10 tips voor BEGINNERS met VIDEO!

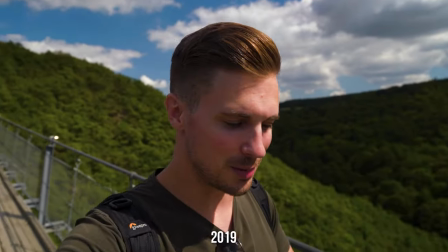Toen ik net was begonnen met video's maken, kon ik letterlijk niks. En het heeft me jaren gekost om het mezelf goed aan te leren. Daarom heb ik 10 tips voor de beginnende videomaker om al deze fouten te voorkomen. En zo ga je razendsnel van dit naar dit. Wat typerend is voor een beginner is het werken met automatische instellingen. Dan gaat de belichting alle kanten op, de kleuren van de witbalans veranderen steeds...
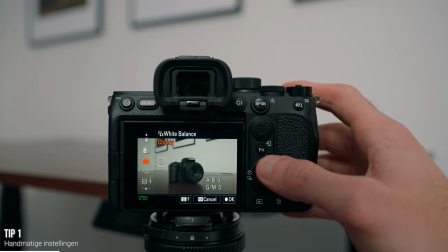...en dat geeft gewoon een amateuristische uitstraling. Ga dus leren over handmatige witbalans, dan verandert hij niet steeds. Het is echt niet moeilijk, er staan zelfs plaatjes bij wanneer je welke optie moet gebruiken. Handmatige belichting is de tweede.
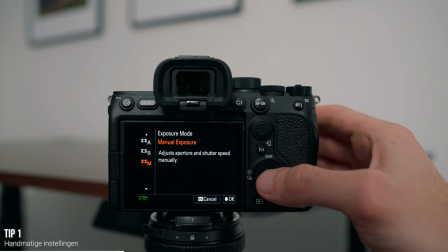Zet je camera op manual en bepaal zelf de instellingen.
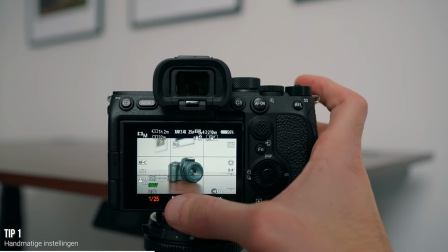De framerate zet je op 25 frames per seconde en de sluitertijd altijd op het dubbele daarvan, oftewel 1 vijftigste.
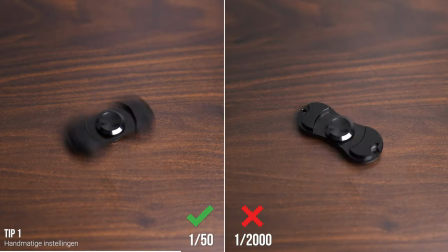Zo creëer je een natuurlijke look.
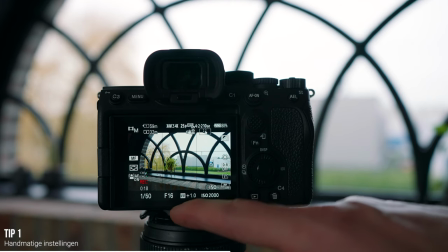Met het diafragma bepaal je hoeveel scherpte er is. Met een klein diafragma, oftewel een hoog getal, dan heb je veel scherpe diepte.
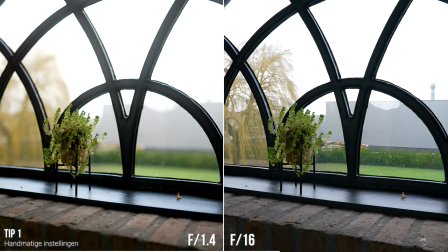Van voor naar achter is alles scherp. Met een groot diafragma, oftewel een klein getal, dan heb je alleen een onderwerp scherp en een mooie onscherpe achtergrond.
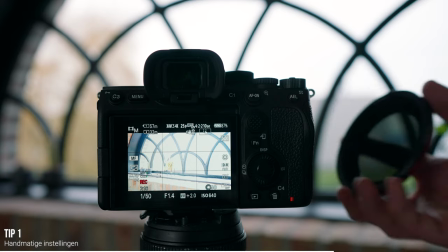Stel nou je filmt buiten en het is te licht met jouw instellingen, dan maak je het met een ND-filter iets donkerder.
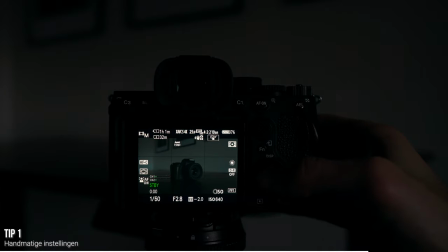Als je binnen filmt en het is dan juist te donker, dan verhoog je de ISO om de belichting te verhogen.
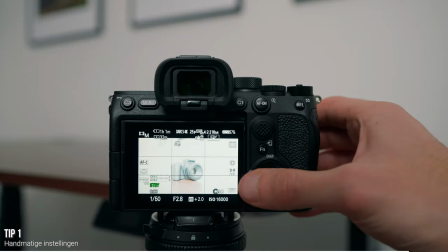Of je zet een lamp aan. Twee jaar lang had ik geen idee hoe dit allemaal werkte. En des te eerder jij het wel begrijpt, des te sneller je professionele video's gaat maken. Vanaf de eerste dag moet je zelf dit gewoon aanleren. Als je een beetje op YouTube gaat kijken, dan kom je er snel achter dat slowmotion heel erg cool is.
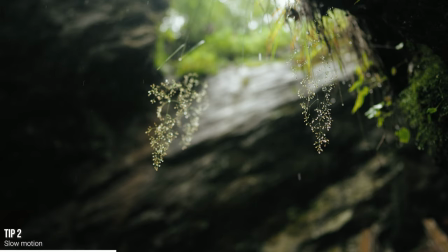En het is het ook, maar meer slowmotion is niet altijd beter. Dankzij te veel slowmotion wordt je video traag en voorspelbaar.
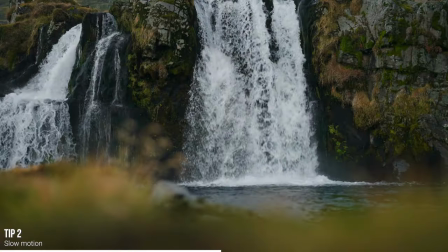Gebruik het dus op de juiste momenten. Bijvoorbeeld om actie te benadrukken, een waterval een dramatische look te geven of een emotioneel moment vast te leggen.
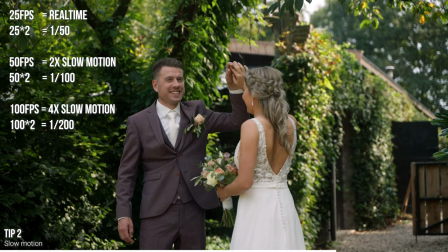En als je slowmotion gaat toepassen, doe het dan wel weer volgens de regels. Zet hem op 50 frames voor 2x slowmotion en zet de sluitertijd op het dubbele van de framerate.
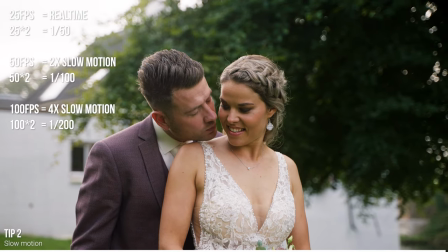Twee keer vijftig is honderd, oftewel één honderdste sluittijd. Maak de juiste keuze tussen PAL en NTSC.
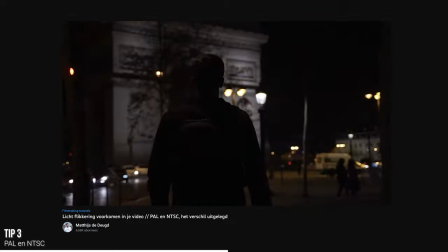PAL is de Europese standaard en NTSC is Amerikaans. Kies de juiste in de juiste regio, anders kun je flikkering van lampen krijgen. Check vooral mijn video hierover met meer informatie. Een edit maken op de beat van de muziek maakt een video gelijk professioneler. Maar je moet het ook af en toe loslaten, anders wordt je video weer saai en voorspelbaar. Varieer dus met het type beat waar je op knipt.
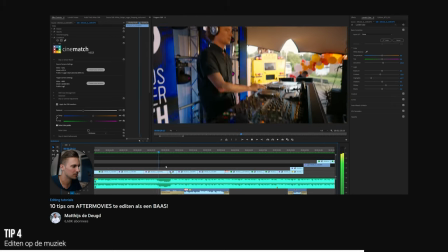Speel met het tempo van de edit en laat ook soms een actie zien op de beat in plaats van een knipje. Vind je dit nou een toffe video en heb je er tot nu toe iets aan gehad, zou ik het tof vinden als je iets terug doet van mij en dat is gewoon effe een like achterlaten. Het is een kleine moeite, maar daarmee support je mijn kanaal wel heel erg. Thanks daarvoor. Wat je ook meteen tegenkomt op YouTube, dat zijn de epische whip transitions.
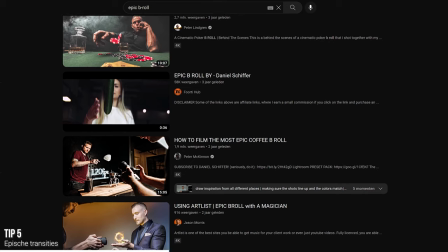Die kunnen echt wel cool zijn, maar het is echt niet alles. Je zal de zoveelste videomaker zijn die dit na maakt en daarnaast is het ook niet toepasselijk op ieder soort video. Wat echt cool is, dat zijn gewoon keiharde kuts, maar dan op een professionele manier. Als je iets filmt, dan doe je dat vanuit verschillende hoeken. Knipt het in elkaar en je krijgt meteen een Hollywoodgevoel. En als je dan toch meteen echt professionele video's wilt maken, ga dan meer leren over composities.
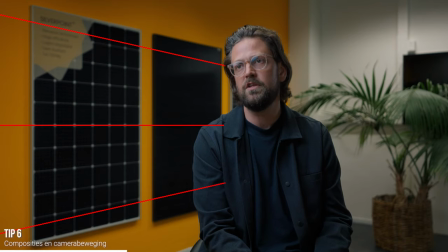Denk aan rule of thirds, leading lines, symmetrische shots of bijvoorbeeld lage shots.
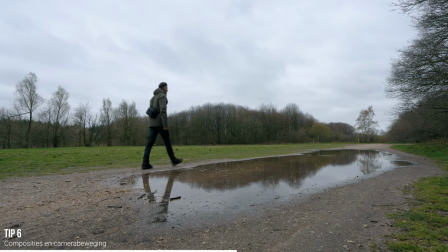Niet alleen de compositie is belangrijk, maar ook beweging. Gaat iemand van links naar rechts in je shot, zorg dan dat hij in het volgende shot ook naar rechts gaat. En hetzelfde geldt voor jouw camerabeweging. Als je in het ene shot van links naar rechts gaat en in het tweede shot van rechts naar links, dan ziet het er gewoon niet zo smooth uit. Ik heb zelf in de loop der jaren heel veel nieuwe gear verzameld. Maar als beginner moet je dat allemaal loslaten.
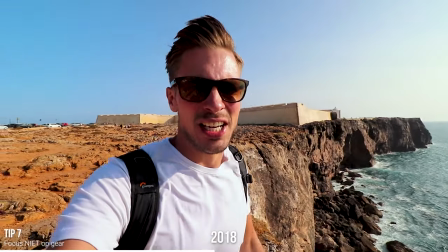Al die nieuwe camera's en lenzen laden het los. Je hebt een camera met een lens gekocht en daar ga je het voorlopig mee doen.
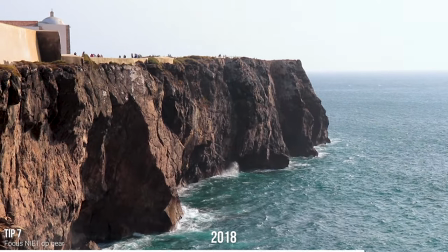Door niet te focussen op gear ga je juist aan de slag met al deze nuttige tips en het beter maken van je videoskills. Het is dan wel weer zo dat het slim kan zijn om te investeren in goede spullen. Buy nice or buy twice.
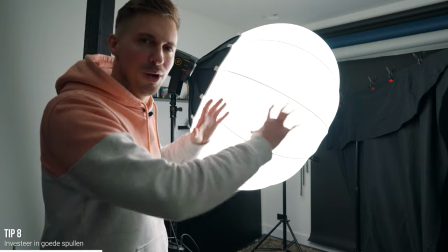Deze gear gaat langer mee en je kwaliteit is direct hoger. Zelf heb ik in het begin veel geld en tijd verspeeld.
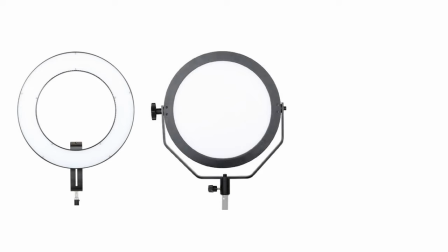Bijvoorbeeld met lampen. Eerst een ringlamp, daarna zo'n lamp. En toen eindelijk pas een echte goede lamp.
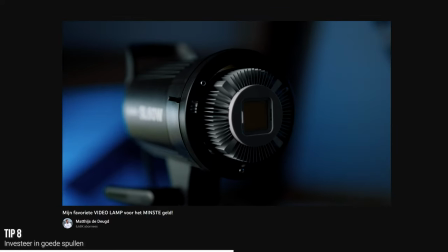Die lamp is niet eens echt duur ofzo, maar ik wist gewoon niet beter. Dus ik kocht de verkeerde dingen. Net als met ND filters.
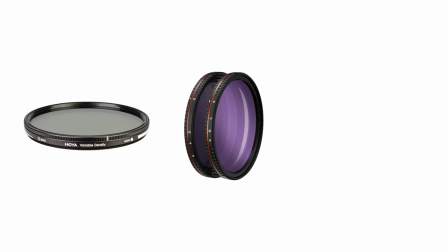Eerst een goedkope, daarna wel een goede, maar die waren te klein. Dus niet futureproof voor grotere lenzen.